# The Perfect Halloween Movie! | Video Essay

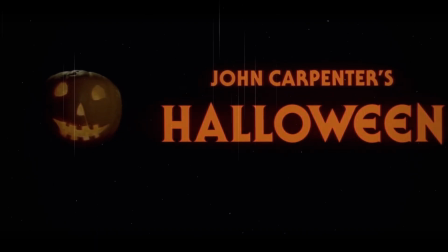John Carpenter's Halloween, released in 1978, is a monumental piece of horror cinema that forever altered the trajectory of the horror genre.
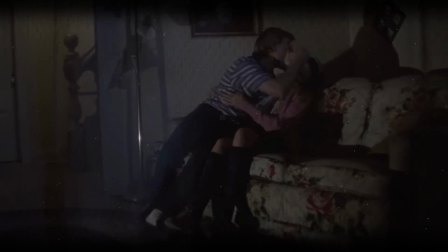Born from the mind of a visionary filmmaker, Halloween took the simplicity of a low-budget slasher and transformed it into a masterclass in atmospheric tension,
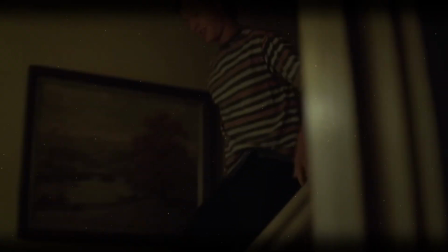psychological terror, and minimalist storytelling. With its unforgettable antagonist, Michael Myers, and a quietly powerful protagonist in Laurie Strode,
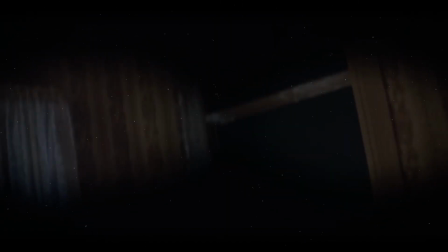this film is a beautifully crafted exercise in restraint and subtlety that continues to inspire, terrify, and captivate audiences over 4 decades later.
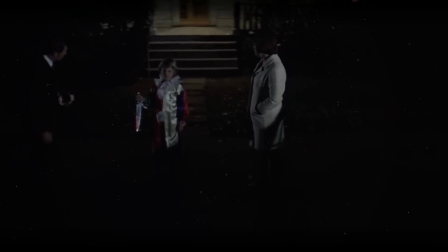At its core, Halloween's success lies not in its elaborate backstories or gratuitous violence,
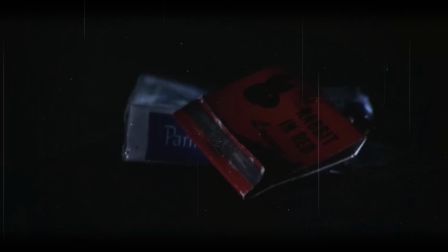but in the dread it instills in viewers through every deliberate shot, every note of its iconic score, and every lingering scene of suburban normalcy turned sinister.
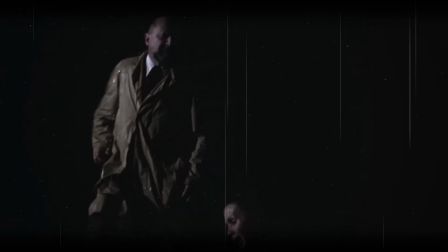Carpenter's minimalist approach made it not just a standout in 1970s horror, but a timeless masterpiece that has retained its relevance across generations.
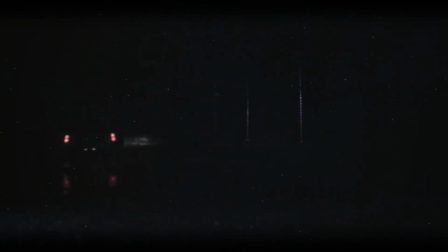In this video, I will explore the key elements that make Halloween not just the best horror film of all time,
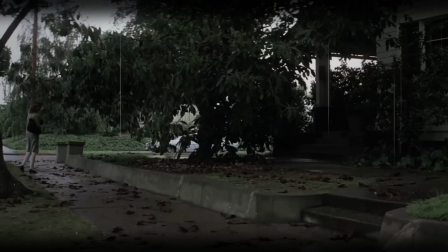but one that continues to define and redefine what fear looks and feels like. Through its masterful direction, simple yet terrifying narrative, enduring characters, iconic villain,
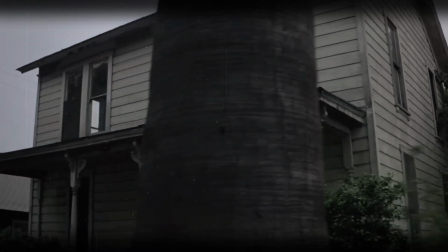and cultural legacy, Halloween is an enduring, timeless horror classic.
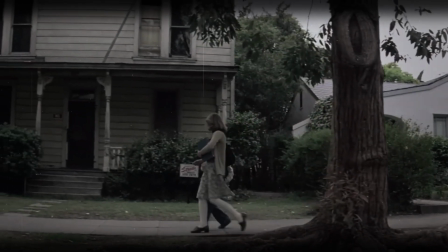John Carpenter's direction in Halloween is a textbook example of how to create terror through restraint,
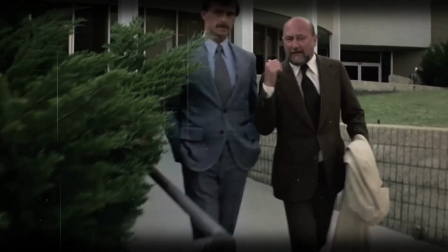atmosphere, and an acute understanding of cinematic pacing. From the moment the films open with that now legendary POV shot,
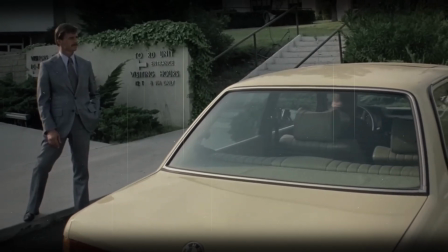Carpenter establishes himself as a director who knows how to put the audience directly into the scene, making them unwilling participants in the unfolding horror.
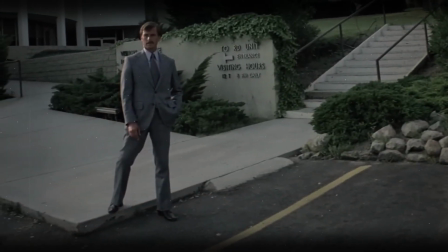The opening scene, which follows young Michael Myers as he stalks through his own home and brutally murders his sister,
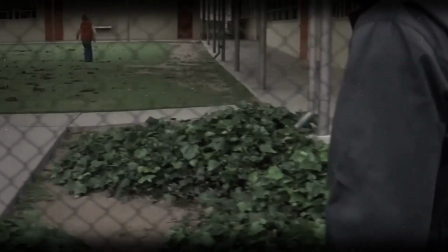Carpenter utilizes the first-person perspective to heighten the intimacy of the violence, forcing the viewer to confront the horror through the eyes of the killer,
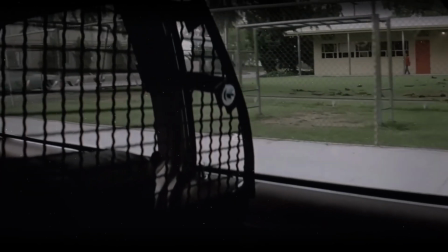an innovation that was groundbreaking for its time.
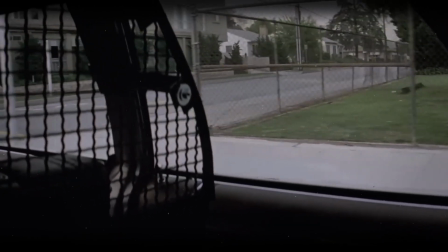The tension in this sequence comes not from the act of murder itself, but from the quiet build-up, the creeping sense that something horrible is about to happen.
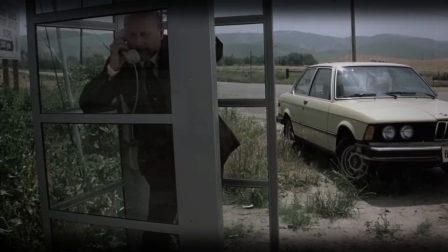One of the standout aspects of Carpenter's direction is his exceptional use of the camera to generate suspense.
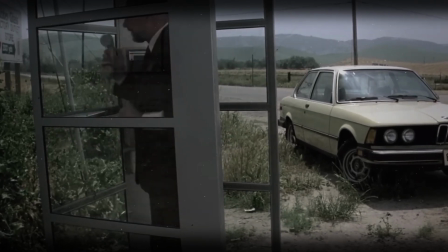The wide-angle shots of Haddonfield's suburban streets, often bathed in the golden hue of late afternoon sunlight, are deeply unsettling.
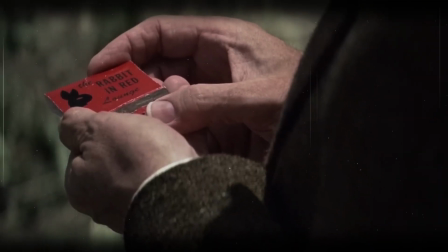Carpenter transforms these safe, ordinary settings into places of unshakable dread.
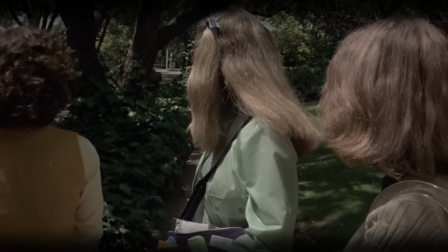The camera lingers just a beat too long on an empty sidewalk, barren front yards, and houses where life seems perfectly normal.
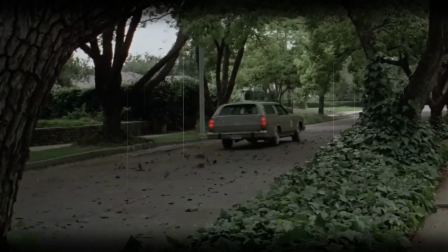By allowing the audience to take in these scenes with a sense of unease, Carpenter subtly primes us for the terror that will inevitably follow.
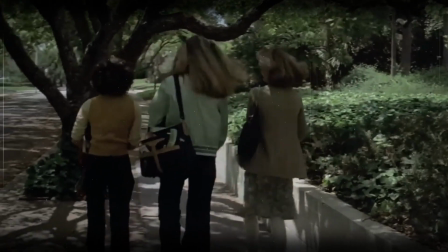In Halloween, every open space feels like a trap waiting to be sprung, and every moment of stillness feels charged with the potential for violence.
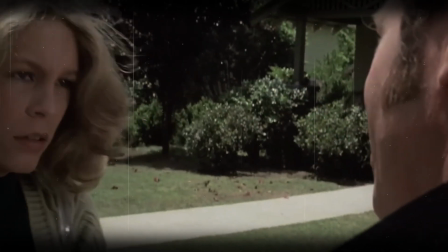It is in these moments of waiting, when nothing happens, that Carpenter's direction truly shines.
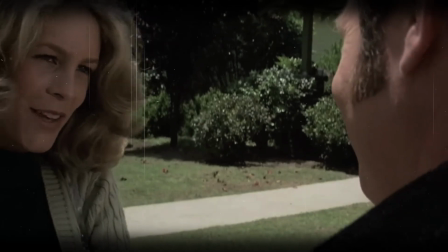Moreover, Carpenter's ability to sustain tension throughout Halloween without resorting to cheap
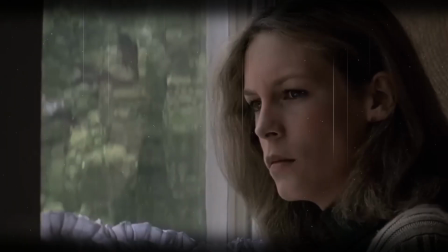tricks or unnecessary exposition is a testament to his skill as a filmmaker.
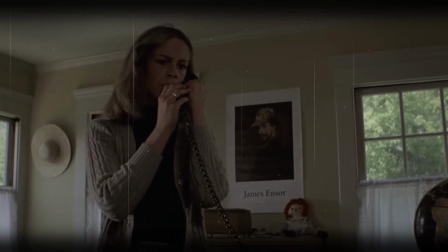Many horror directors lean heavily on sudden explosive jump scares or grotesque images to elicit fear,
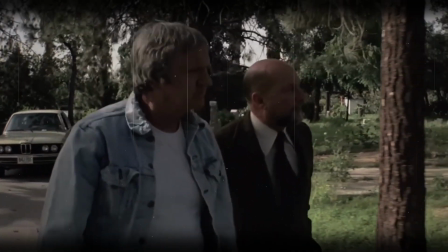but Carpenter knows that true terror is born from anticipation. One of the most effective techniques he employs is his use of Michael Myers' presence, or lack thereof.
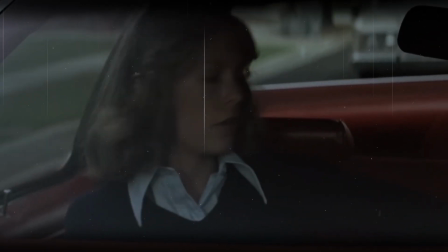Often Michael is glimpsed briefly at the edge of the frame or through a window, only to vanish just as quickly as he appeared.
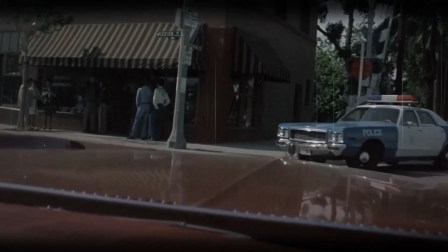Carpenter builds suspense not by showing too much, but by showing just enough.
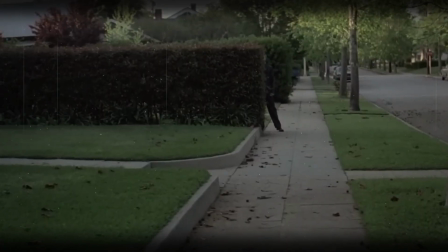The constant question of when and where Michael will strike next keeps the audience in a state of perpetual anxiety, a feeling that lingers long after the film ends.
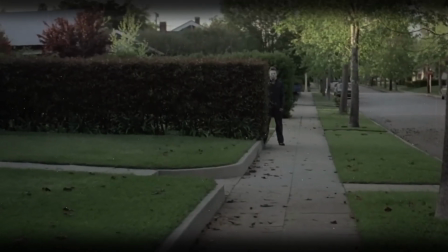Finally, the pacing of Halloween is a masterstroke of gradual escalation. Carpenter is in no rush to deliver the scares.
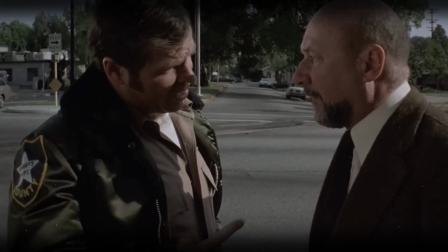He takes his time, building a world where dread seeps into every corner.
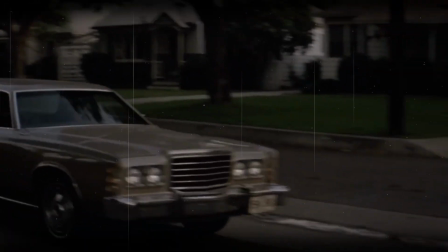This slow burn approach allows the fear to grow organically, with each scene contributing to the mounting sense of unease.
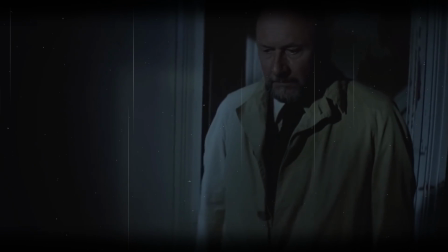By the time Michael begins his final assault on Laurie Strode,
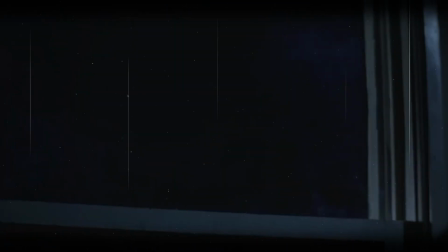the tension has been wound so tightly that every creak on the floorboards and every breath Michael takes feels like a knife to the nerves.
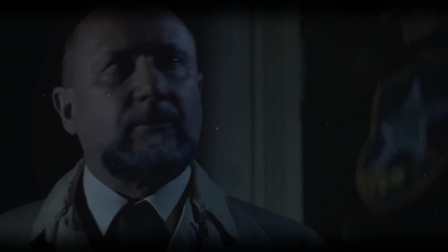Carpenter's direction is the heart of Halloween, a precise and methodical creation of fear that has yet to be surpassed in the horror genre even today.